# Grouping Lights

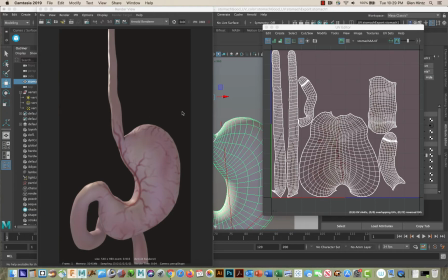This is the way I'm finding a number of the renderings. The subject, in this case the stomach obviously, right, is being lit from behind, and the surface facing the camera is being lit by
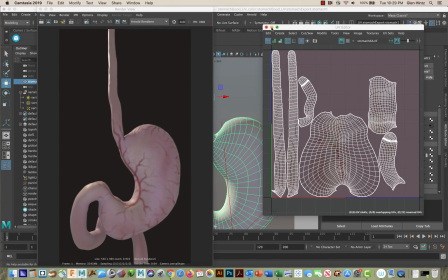the fill light, which in this case and throughout the semester we've been using
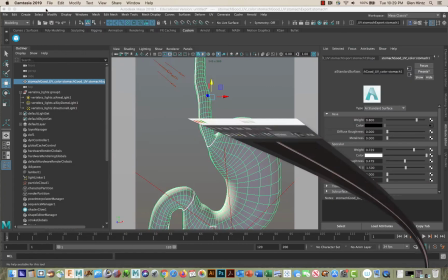an area light. So this is the way the scene is set up. So let's go to the four view.
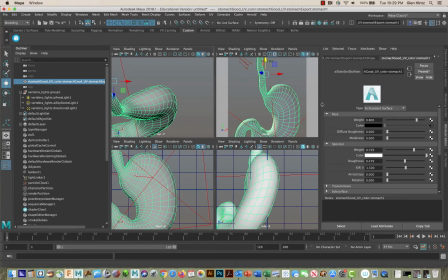And maybe let me make this a little smaller over here. So I find the top view the most helpful when I'm doing lighting.
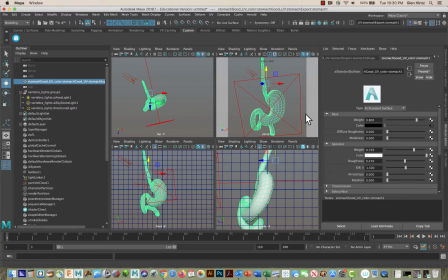Okay, now this is the view I'm rendering here, the perspective view. You can see here's my area light. And remember, the area light, its intensity in the scene is affected by your scaling it.
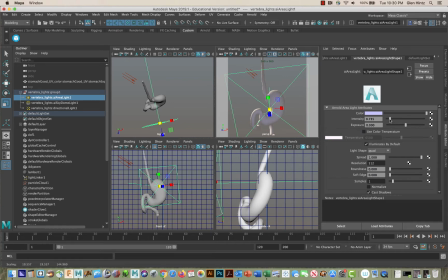If you scale it larger, it gets brighter. So even though there's an intensity over here in the attribute editor for the light, your easiest way to scale it is to to change its intensity is to scale. So scale it bigger.
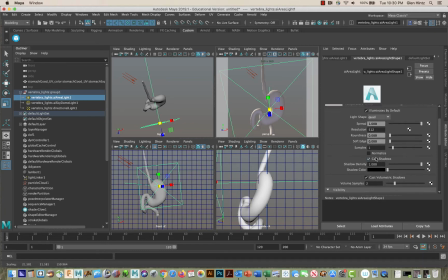Also very important, when you add an area light, there's a normalize function here. By default, it's on. Notice when I click it on, the effect of the light right away is diminished.
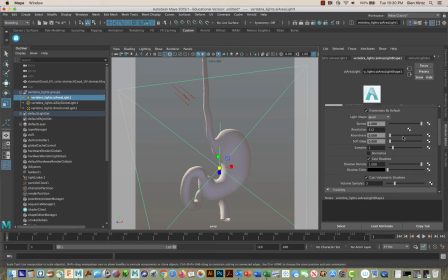If I click it off, now I can adjust that intensity. And again, usually it's by scaling that I find the most effective way to do that.
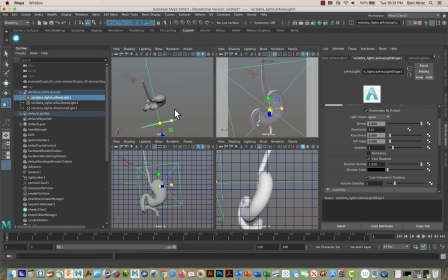But our problem right now is I'm looking at the anterior view of the stomach in my perspective window here, but that's not the way it's lit. So I've got my key light, which is a direct light.
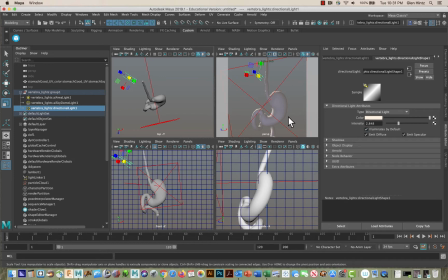See, its intensity is set to 2.8, it's almost 3. Area light's about a third. Okay, its intensity is actually it's even less than a third. It's almost a quarter. It's at 0.7. Okay, so that's a good balance.
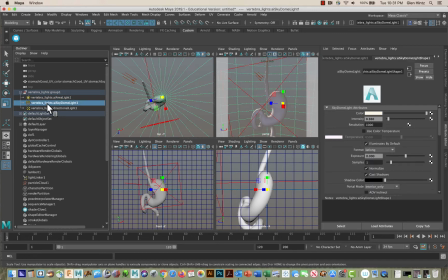Now there's one other light in the scene, the dome light, and that's down to 0.36, which is really soft. So remember, the dome light is totally designed to just give a general overall lighting.
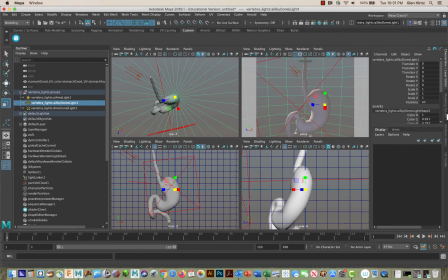So if we go into the channel box and we turn off the dome light, type the letter 0 or the number 0.
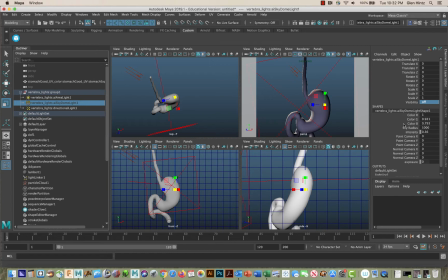See, that's what the scene looks like without the dome light. Notice how it's just very dramatic. Okay, so if I put the dome light on, even with that 0.36, it's adding an overall luminosity,
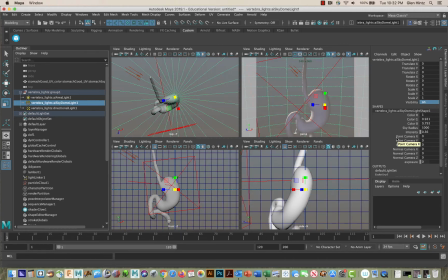okay, an overall sense of lighting. So it's the difference between almost a theatrical lighting and a more general daylight. The directional light and which is in this case our key light,
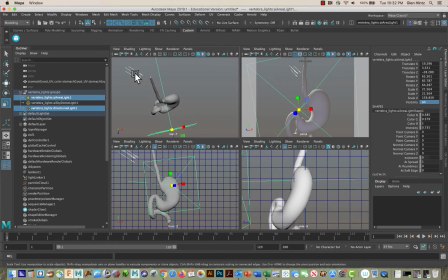and the area light, we basically are opposing one another. The directional light is giving should be giving the predominant light source, and the area light should be filling the shadow so it doesn't get too dark.
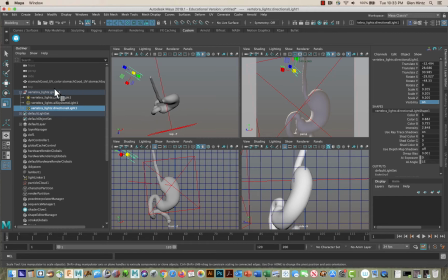So what I'm going to do, the dome light really isn't of much consequence here. It's basically going to surround the entire scene. So moving it isn't really going to change it. All I can really do with that is alter its intensity.
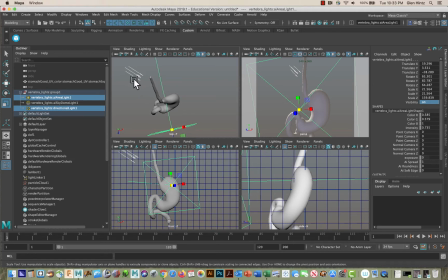But if I take the directional light, if I select it and the area light, and then I go under Edit Group,
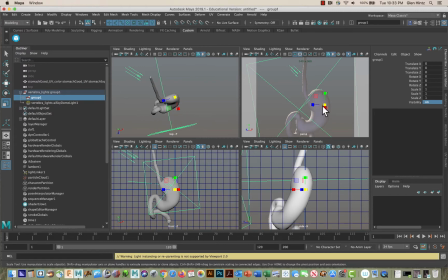okay, now I have a group. Now, the pivot point of that group, you can see here, is somewhat in the middle of the stomach. Now, I may want to actually hold down the letter D and move that pivot point to a position that I think is better suited for the stomach.
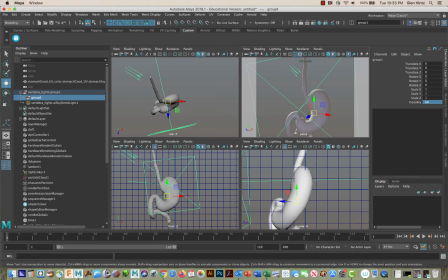Now, once I have that group established, okay, and that group has the area light and the directional light, I can use the rotate tool to rotate the group around my subject. And it's very much like the
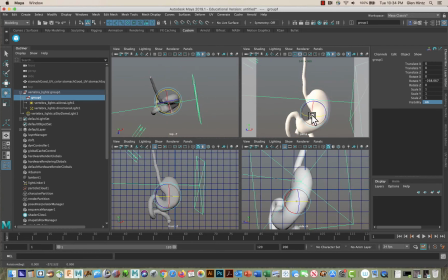I'm able to create from almost any angle the type of lighting I want. Now if I rotate the camera, which is what a lot of you are doing, and that's a good thing.
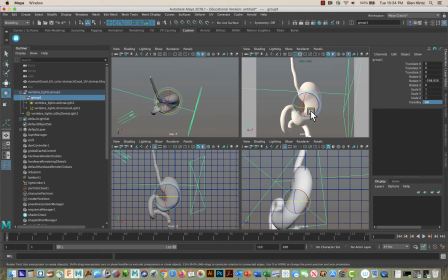That's what you should be doing. But then you need to be careful because you end up like this. You end up with your lights in the wrong position. You want the area light to be that fill light, and you want the
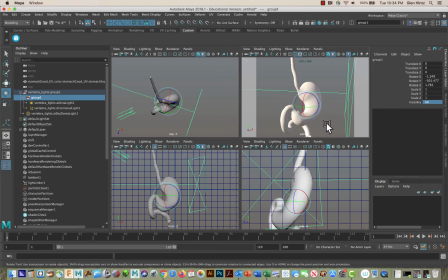direct light to be your key light, to be modeling the form. So let's see if we take this window and render.
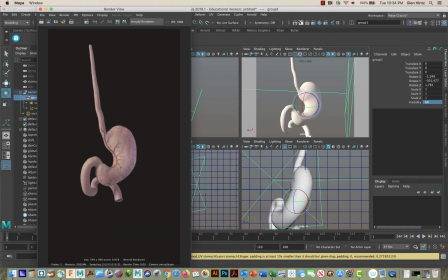It shouldn't take too long. You can see we've got some decent form. We've got some cast shadow. That's that fill light. Now maybe the fill light's a little too strong.
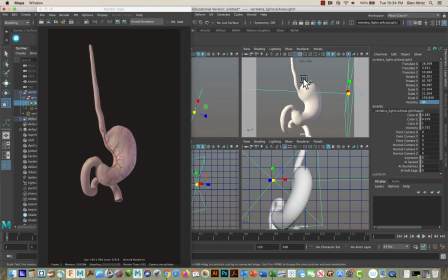Let's see what happens if we take just the fill light. Now you can click on the group in the outliner
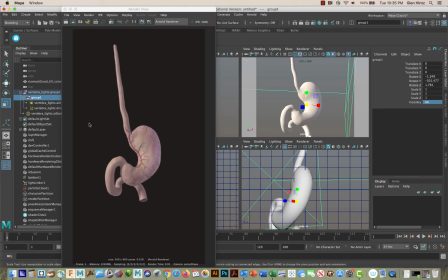to move the whole set, or you can click directly on one of the lights. And if I scale that down a little bit, okay, what I'm doing is, and I can move this light as well inside the group, if I want to do that.
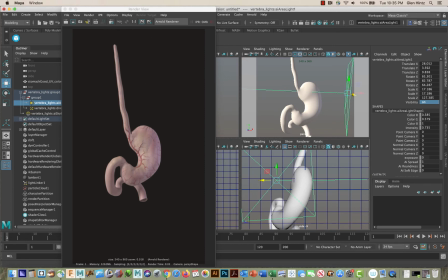But now I think what we'll see, if I render this again, we might see, I didn't do a lot, but I think you'll see a little bit of a difference. So there's, let's take the area light even further down. Okay, and render one more time.
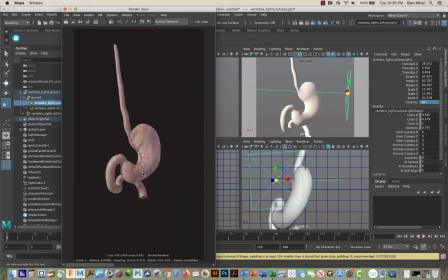Okay, so here's what's happened with that area light. Pretty soft. You can see it's giving me a little bit of a kind of a reflected value here and along this edge. If I go,
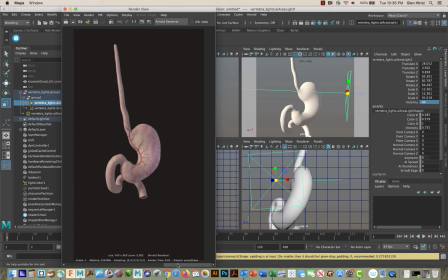you can see how that's the first one where the area light was larger, how much more illuminated that area is. There's a little soft change and now a much more dramatic change. So you can control how dramatic that shadow gets.
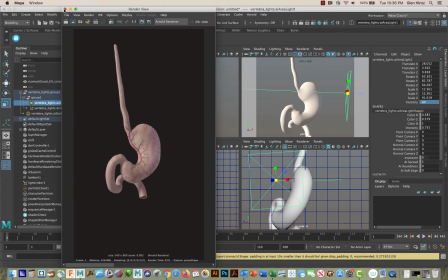So that's how you should be positioning your lights, and how once you establish a relationship that you like between the direct light and the area light, when you group them like that, you can then
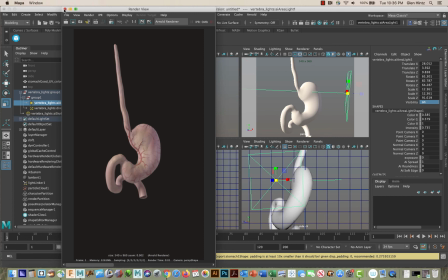continually illuminate your subject from any angle without creating a loss of form.
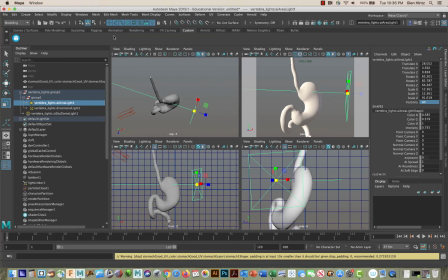And that's unfortunately what's happening when you're instead using that area light to be your prime light. Okay.